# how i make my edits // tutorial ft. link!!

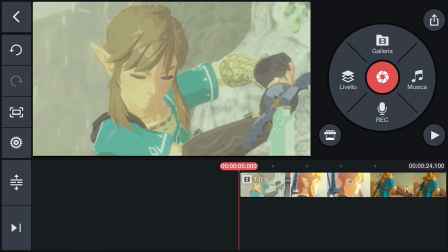[2:18]
Okay, so basically now you get in and you put in your your project, and basically,
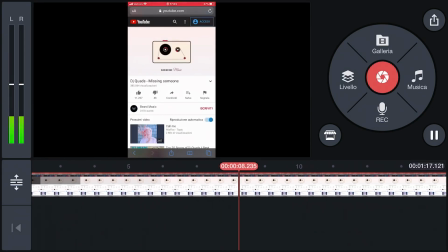[2:32]
but before you do that, you want to put in the audio that you recorded.
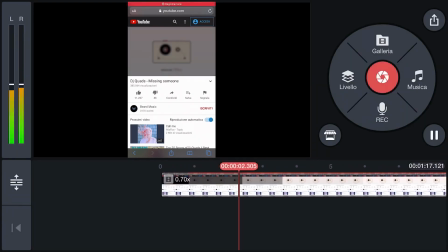[2:37]
So I like to, at the beginning,
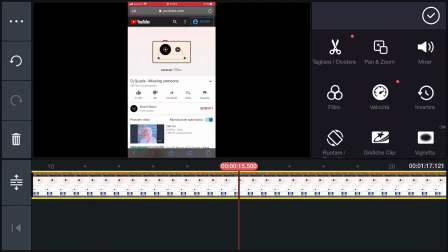[2:41]
keep it at its normal speed, and then once I get to the part that I want, I split it, and then I put on AM radio to make it kind of like a filtery effect,
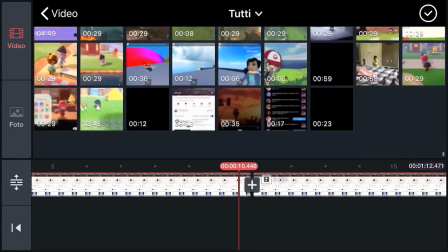[2:56]
and then I put bass booster on the slowed down version,
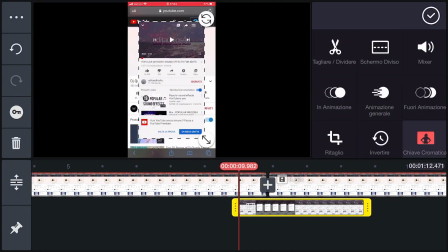[3:00]
and that is when you add on your thing.
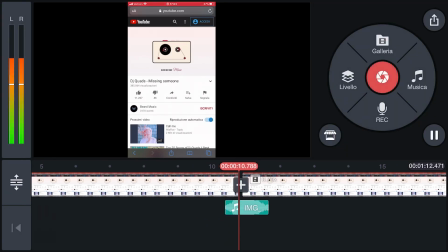[3:06]
But first I put in the whooshing sound effect to give it just a little bit more pizzazz, so that it's like it's going whoosh, and now it's slowed. I don't know if that makes sense. I'm not entirely sure. But so, and once you've listened to it,
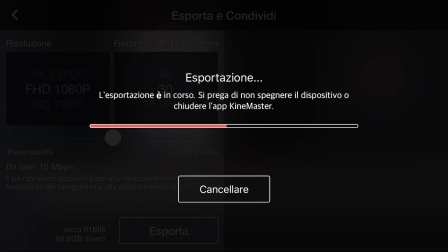[3:26]
export it, and then you can
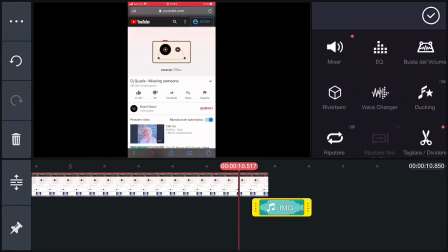[3:31]
then you can add in your thing, and you can just make the actual song just as a layer,
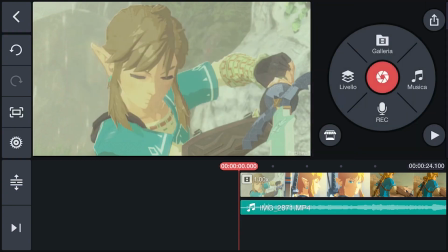[3:40]
and that would be fine. So what I'm going to do after I do this,
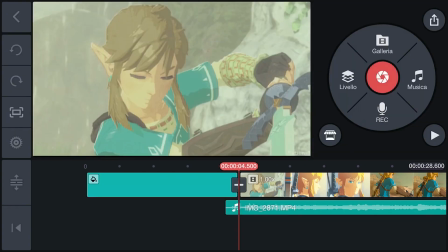[3:47]
I listen to it, make sure it sounds nice, and then I take a photo.
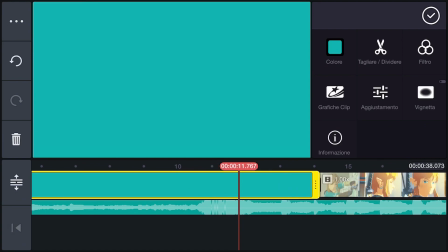[3:53]
Usually it's just a blank color, and then I stretch it
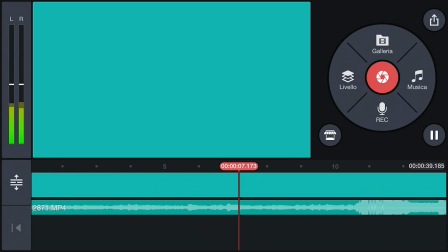[3:57]
until where the beat sort of drops, I guess, if that makes sense. And of course I decided to do it in blue, because, Link's colors, like his main color scheme is blue and yellow.
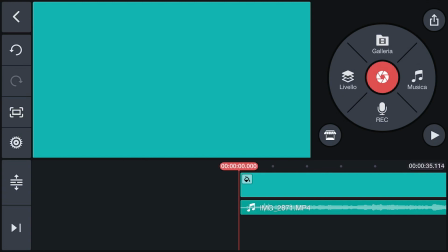[4:12]
So, and then I watch it through a couple times, make sure it kind of like matches up good, and then I start to add in the text.
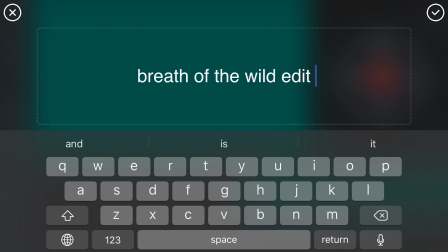[4:20]
Usually I will add in
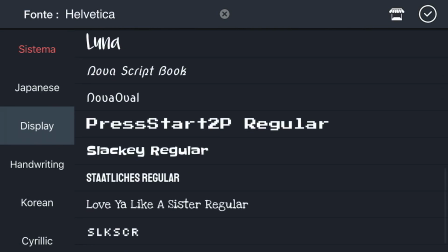[4:24]
what I'm titling it, add in an epic font,
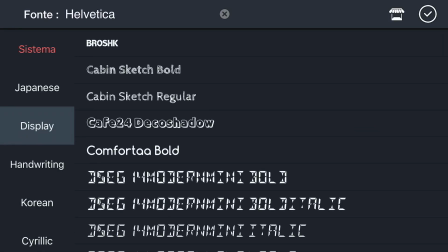[4:32]
and usually for the top part, because there will be two parts to the actual text, I like to put in a
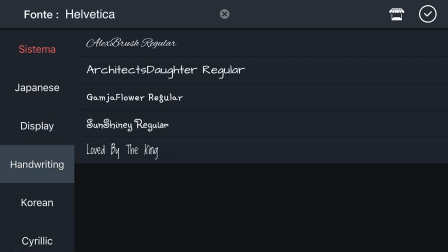[4:41]
cursive text. I think it looks very nice.
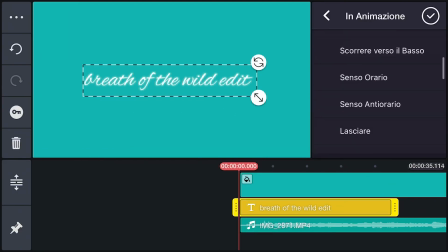[4:47]
And then I add in a glow and make it the same color, so it looks like the text is glowing. And I think it looks really cool. And then I add a fade in and a fade out.
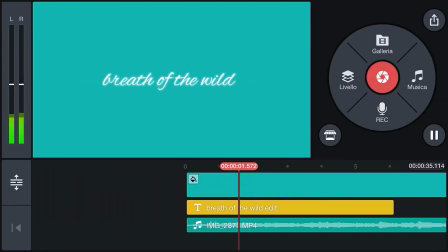[4:58]
My favorite fade in is probably the slow letter by letter
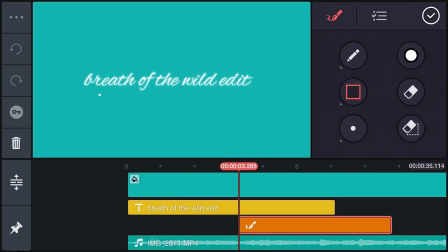[5:04]
sort of fade in. And then I put in a line so it draws,
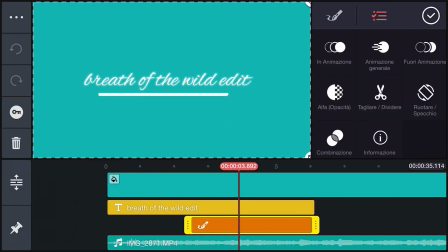[5:11]
and then I make it so it transitions in as it looks like the line is being drawn across.
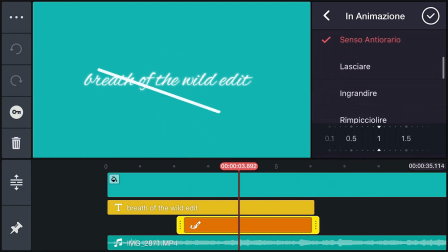[5:17]
And I try to make sure the attention is caught right at the beginning,
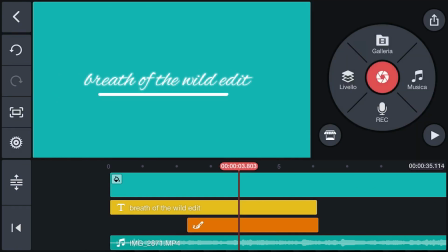[5:25]
so then I guess it would sort of build up almost like a tension until the beat drops and you're like,
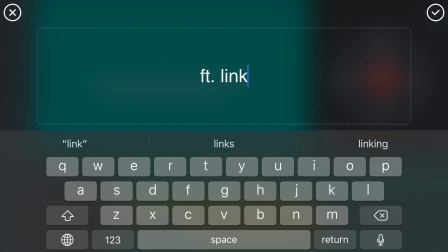[5:32]
wow, I wasn't expecting that.
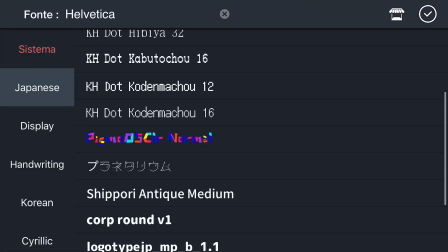[5:34]
And then normally I put this one underneath it and I make it sort of a more of a childish looking handwriting.
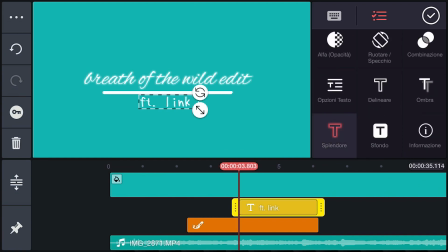[5:43]
And these two fonts are both used in KineMaster Premium. So if you do not have KineMaster Premium, you're just going to have to stick with the fonts that you have or the fonts that you can get that are free,
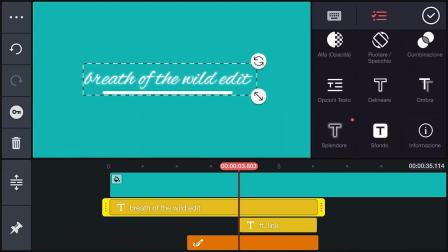[5:58]
as well as most of the transitions.
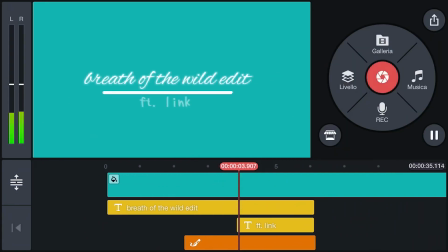[6:02]
But you can also do transitions with other paid apps that you might have or just apps in general.